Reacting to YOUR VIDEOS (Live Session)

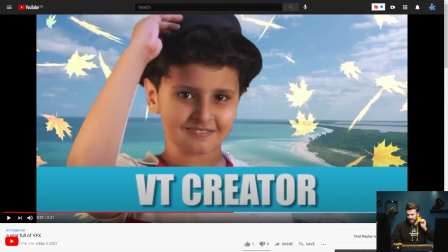[8:44]
Awesome. That's the character introduction that we've made, actually. Really well done, well executed.
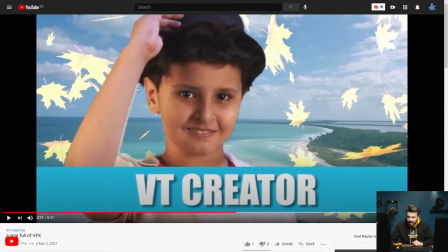[8:50]
Great masking. Maybe a little bit more feathering on the arm right here, but other than that, it looks really great. Maybe also on the hair. Yeah, I would just like feather the entire mask just a little bit more.
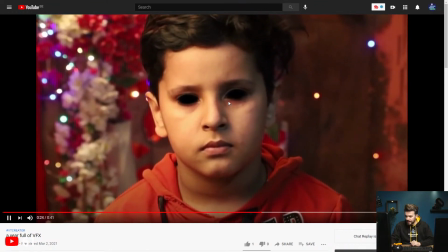[9:03]
But other than that, it looks really great. The eye effects, we've made this on Halloween last year.
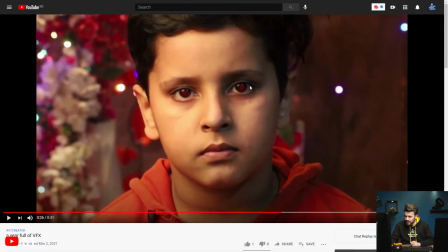[9:11]
Oh, this is actually really cool as well. Really well done.
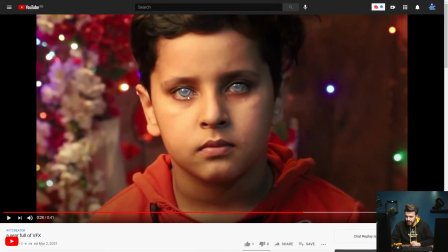[9:15]
This one as well, only the shape of it could be a little bit more round, especially here. And also a little bit of feathering on the edges.
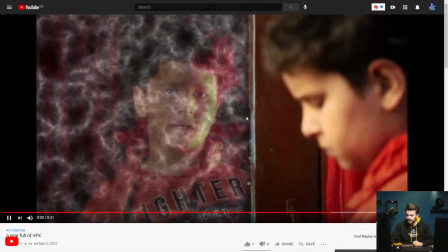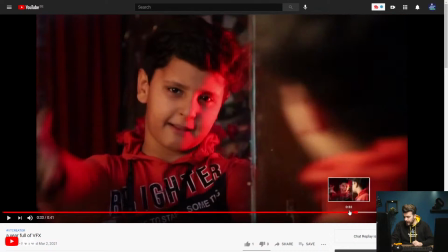[9:30]
Okay, this is well done, but I see a couple of mistakes.
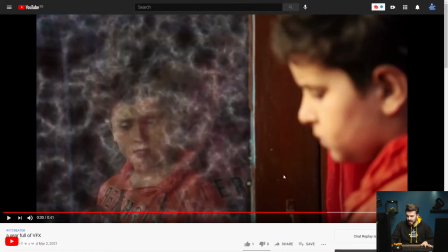[9:35]
The first one I noticed is the mask here.
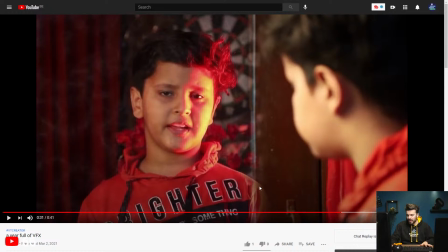[9:42]
You can clearly see that your mask is going beyond the mirror. So I would adjust this a little bit more, making a mask here on this shot right here.
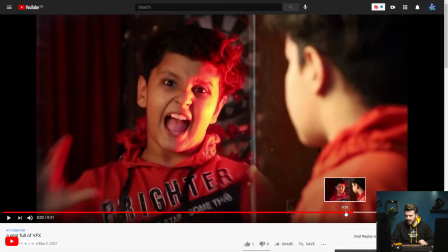[9:53]
But other than that, it looks quite good. Also, you changed up the lighting.
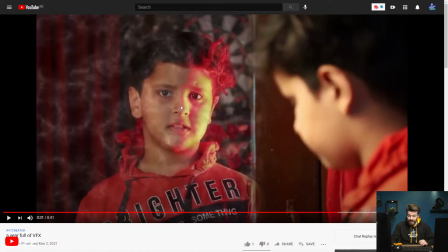[9:58]
Really nice. Maybe don't look into the camera here, but look at your character itself.
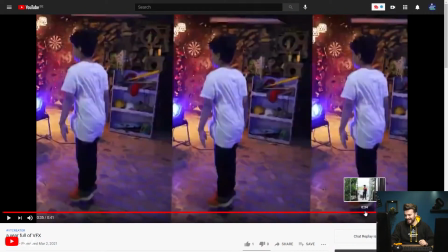[10:08]
Oh, that's another teleportation effect right here. Well done, well executed.
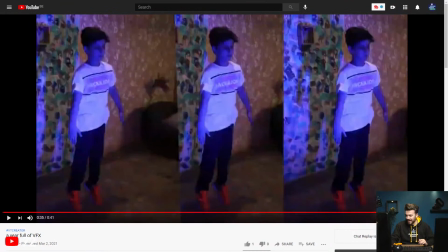[10:14]
Also, because this takes up the entire screen, you can easily cut between different scenes, like here.
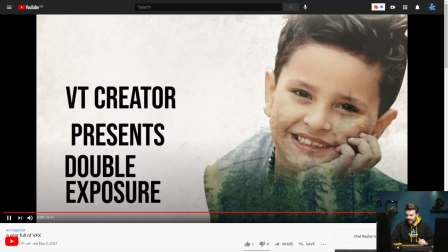[10:23]
Another double exposure. Really well done.
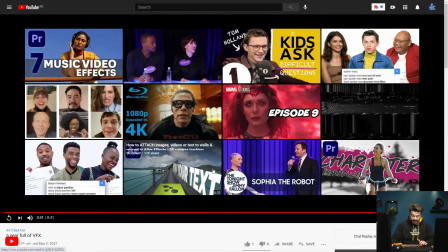[10:28]
I'm not sure how old you are, but you seem quite young, but you're doing a great job.
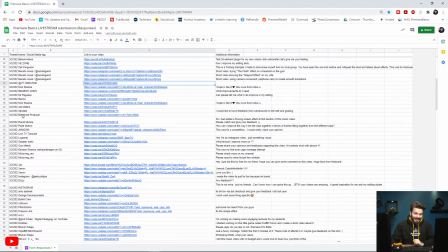[10:33]
So VT creator, keep on doing what you're doing. You're really, really good at it. Let's see it, you guys' comments.
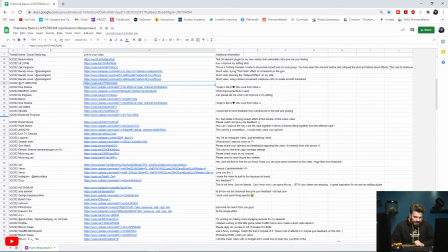Okay, so y'all are saying that you're not using any copyrighted music. I know and I trust you guys, but just to be sure, I'm not gonna display the sound.
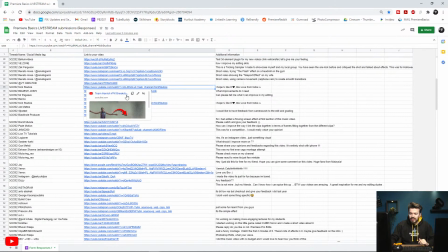[11:06]
But if you really want me to listen to something, then you can always send it to email, by email, and then I can watch it that way.
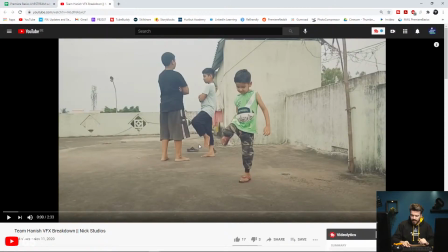[11:14]
Okay, here we have another video.
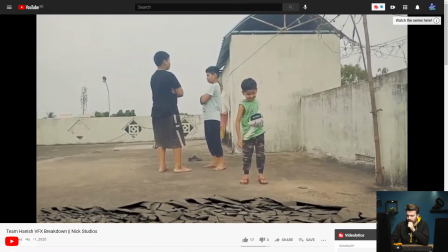[11:20]
What is happening here? Oh, okay. That's tracked really well.
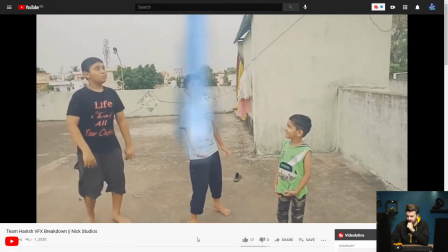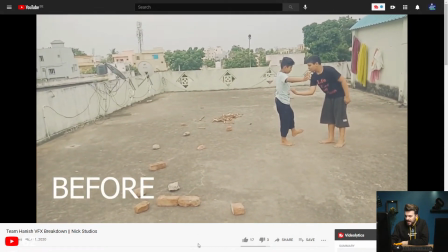[11:34]
Nice. Before, okay. What is gonna happen after?
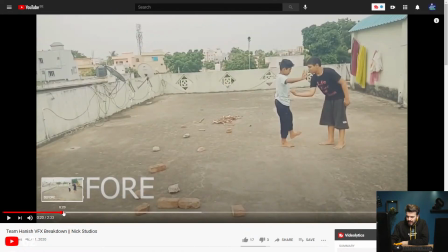[11:39]
Okay, what would I adjust here? Well, let's see if we can play this.
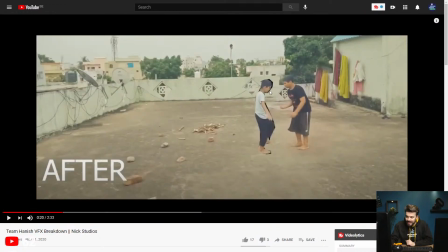[11:45]
Or here, yeah. Your mask isn't that good, so I would mask it again. Maybe take a little bit more time to make it really precise. Also feather it a bit. And the animation, I think you didn't use your easing on your keyframes. And also it goes really, really fast.
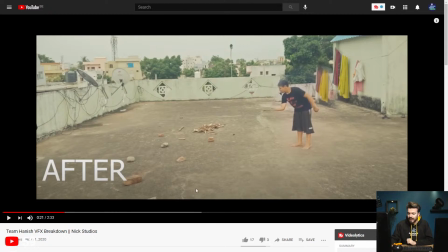[12:03]
So it should go a little bit slower in the beginning because you really get that hit from this guy right here. So when you get hit, you first feel the interaction and then you fly away.
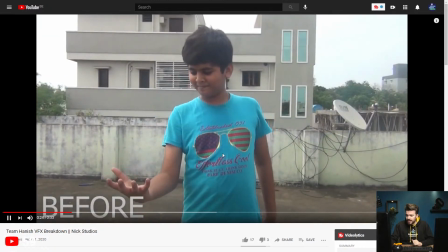[12:16]
Other than that, it looks really cool. Before, after.
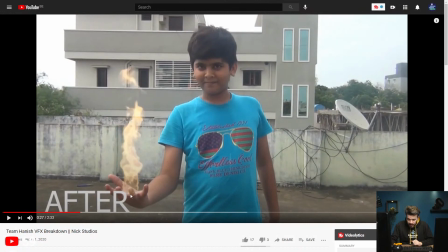[12:21]
That's really well done. The only thing I would adjust here is maybe mask or create a duplicate from the bottom layer. Mask it around your fingers right here so that it looks if it's really inside of your hand and that your fingers are coming in front of it.
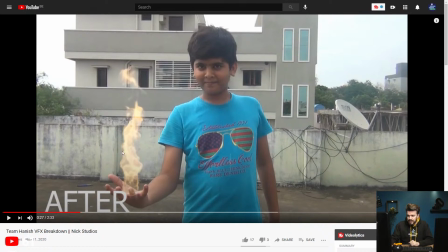[12:36]
But other than that, this looks really great. You worked with the opacity property probably, or use the blending mode, and it's actually well executed.
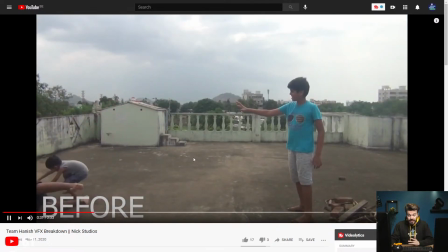[12:46]
Also, the tracking was really good, by the way.
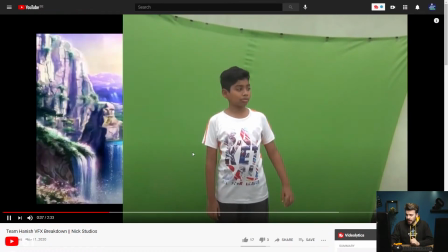[12:51]
Nice. Oh, a green screen shot.